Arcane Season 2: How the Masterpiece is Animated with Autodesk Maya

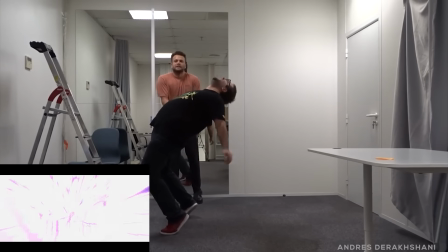[4:05]
It's not It's not uncommon for animators to act out their performances to try and roughen movements and get animation director approval prior to animating the characters.
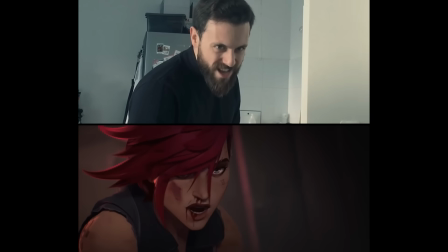[4:14]
By shooting video reference, the animator can try out different takes and choose the best options prior to animation,
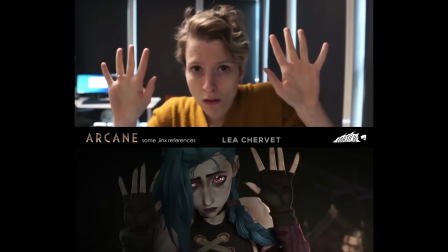[4:20]
to not only save time but to ensure that they have the most genuine movements to animate the shot which resonates with the audience much like an actor in a movie connects with the viewer.
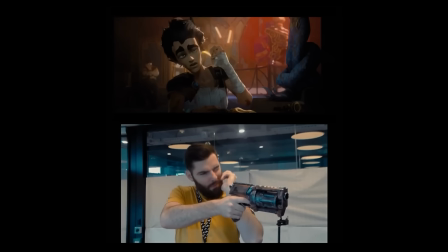[4:29]
This helps acting be believable in not just timing but crafting solid performances that might not have been thought of by the animator if not acted out in front of the camera.
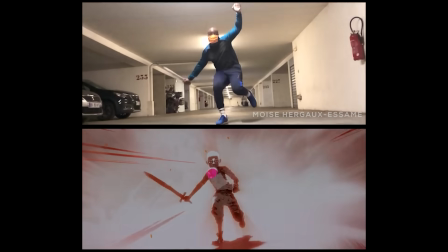[4:39]
Combining body movements from several takes is also a common workflow to ensure that natural body gestures and choices of acting are not generic and feel as natural as possible.
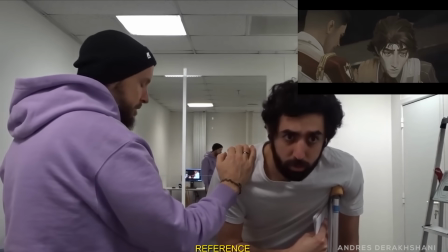[4:48]
Using video reference can also serve as a way to roughly block in a shot prior to animation so
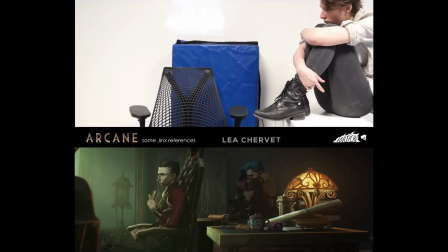[4:53]
the animator can visually see the shot on screen before any poses are created in 3D.
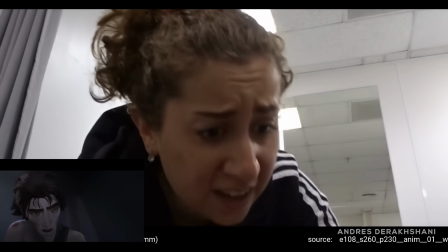[5:00]
Fortiche brought their personal touches to the show with handheld camera work to give the scenes more life and to feel more cinematic,
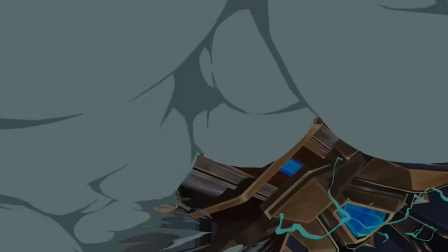[5:06]
further enhancing the keyframe animation performances. Quick pause to tell you a little bit about Klaus Creatives.
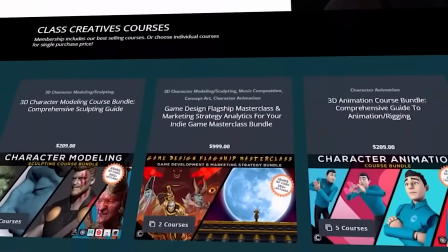[5:13]
They offer a top-ranked game design curriculum online.
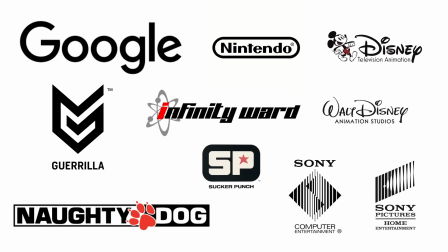[5:16]
All courses are taught by industry veterans with experience from studios such as Disney, Naughty Dog, Insomniac, Google, and more.
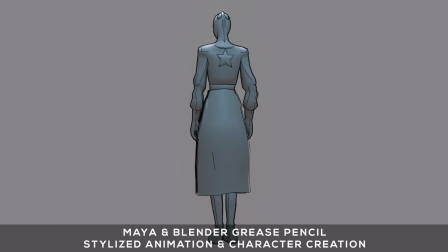[5:23]
Learn the entire process of animation and motion capture using Autodesk Maya by following the methods used to create Arcane's animation.
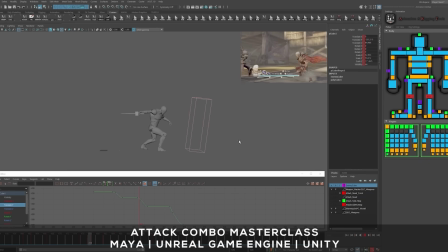[5:29]
The full AAA animation workflow is explained in detail in their masterclass courses.
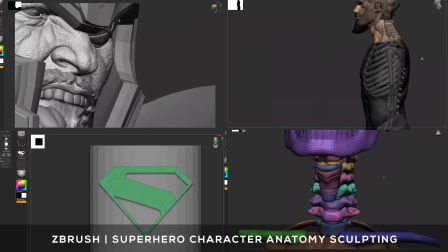[5:34]
Learn professional workflows such as 3D character modeling utilizing industry standard software such as ZBrush, Autodesk Maya, and Substance Painter.
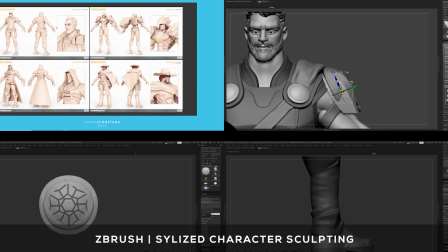[5:41]
The entire character design workflow is covered from start to finish in their masterclass offerings.
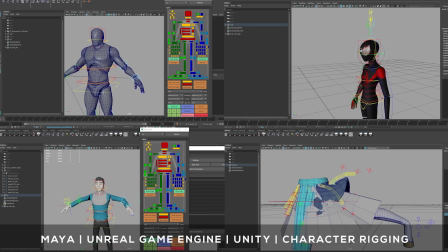[5:46]
Extensive character rigging courses teach the process of how to custom rig characters for all of your project needs.
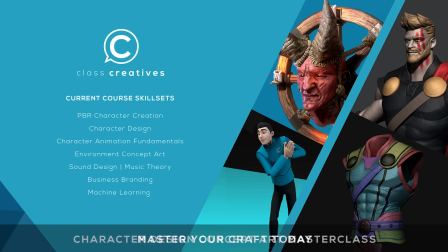[5:51]
Land that new job, receive higher pay, and stand up from the competition. The great thing about class creatives is the ability to learn at your own pace and your own schedule. Get started today for free with the link in the description.
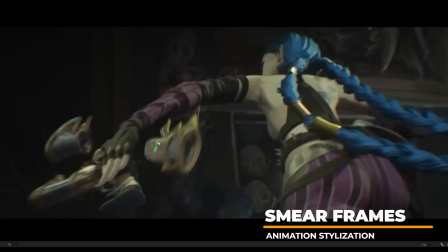[6:03]
Similar to the techniques in the Spider-Verse, smear frames were used to add stylization and cartooniness to high-speed movements.
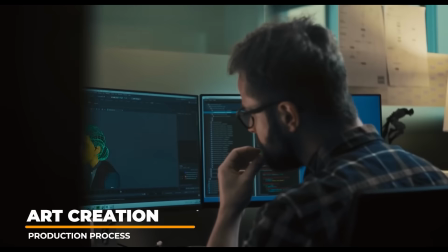[6:10]
Hundreds of artists and talented individuals worked together to bring the show to life out of the Fortiche Production Studio based in Paris, France.
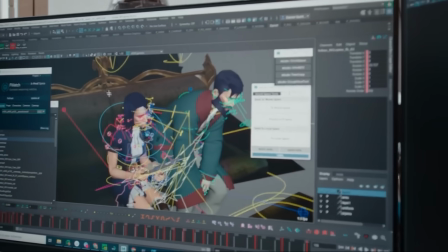[6:18]
It is one of the highest-budgeted animated series. Production workflow consists of many familiar phases.
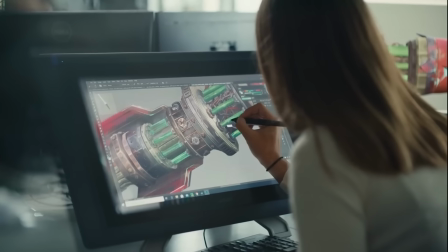[6:25]
Once the script is completed, the design phase begins for the characters, props, and backgrounds.
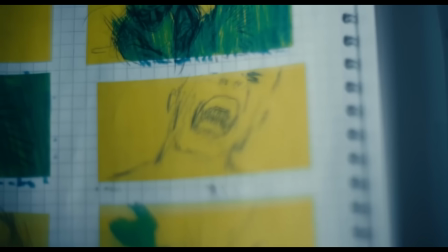[6:30]
Once the designs are created, the storyboarding process begins, where the images are assembled into an animatic where the actors begin recording voiceovers,
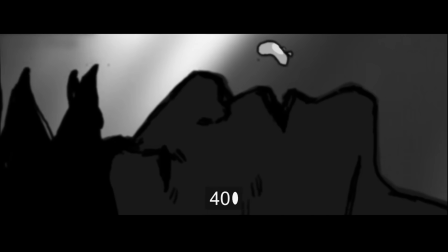[6:39]
and temp music and sound effects are implemented to experiment with timing of the sequences.
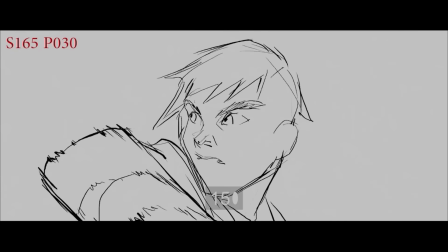[6:45]
This allows the directors to watch the entire show before any animation is created with voice acting,
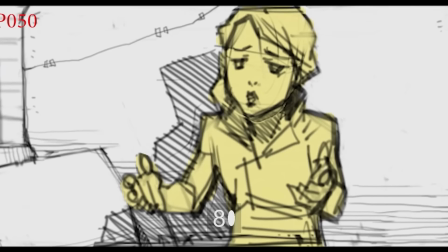[6:51]
sound effects, and music to ensure that the story and visuals are as compelling as possible.
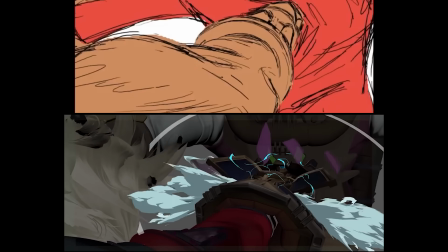[6:56]
Along with storyboard creation, background and character prop fabrication are being created.
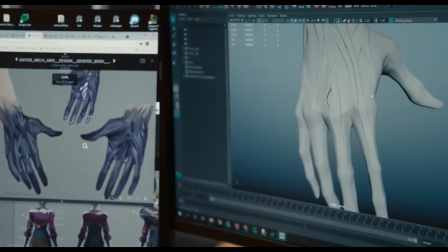[7:02]
The core software used in production to bring the unique elements of 3D and 2D together are Autodesk Maya for animation and a
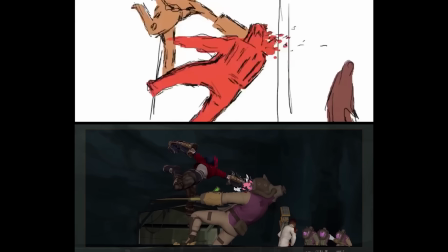[7:09]
mix of After Effects and Nuke to give the 2D hand-drawn elements its extra stylization to bring the show some over-the-top graphic elements.
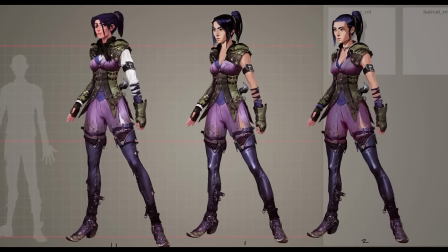[7:17]
As with many productions, the characters are concepted out and planned out in 2D before bringing all of the elements together in 3D.
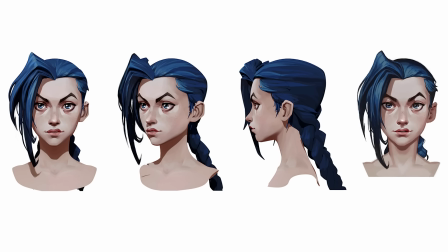[7:25]
Can you spot which of these images are 3D and which is the original concept art?
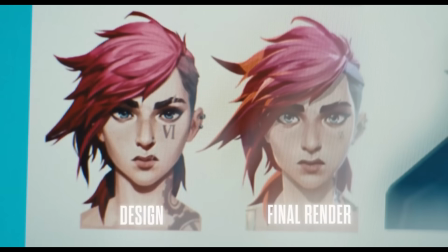[7:29]
It's incredible to see how closely the 3D characters look compared to the 2D drawing, which is exactly what the show set out to accomplish with their unique hand-painted workflows.
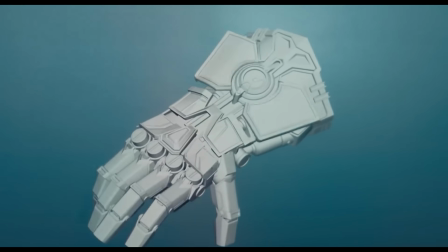[7:39]
From the designs, the characters are built in 3D.
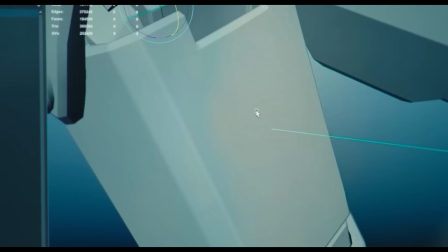[7:42]
Extreme details, like the Atlas gauntlet, have to be engineered and tested prior to rigging, ensuring all of the intricate detail parts are functional.
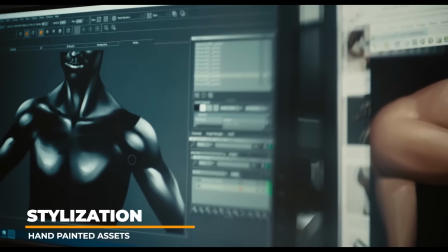[7:50]
Artists ensure that the original designs are meticulously constructed to reflect the concepts depicted in the final 3D versions.
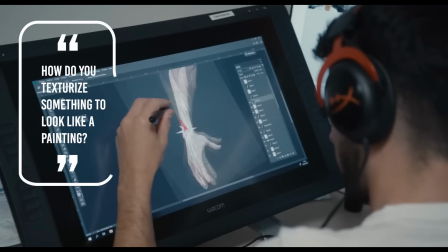[7:58]
When artists were asked how they make the characters in art look like paintings, they simply stated, We paint.
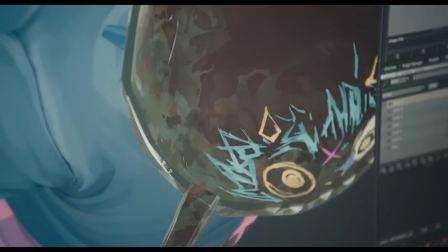[8:04]
Hand painting the textures gives the show a personal touch to each asset,
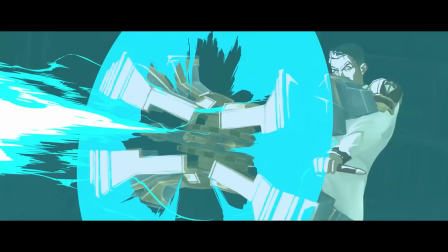[8:07]
and the graphic looks help separate it from typical 3D rendering shows and movies everyone has become accustomed to viewing.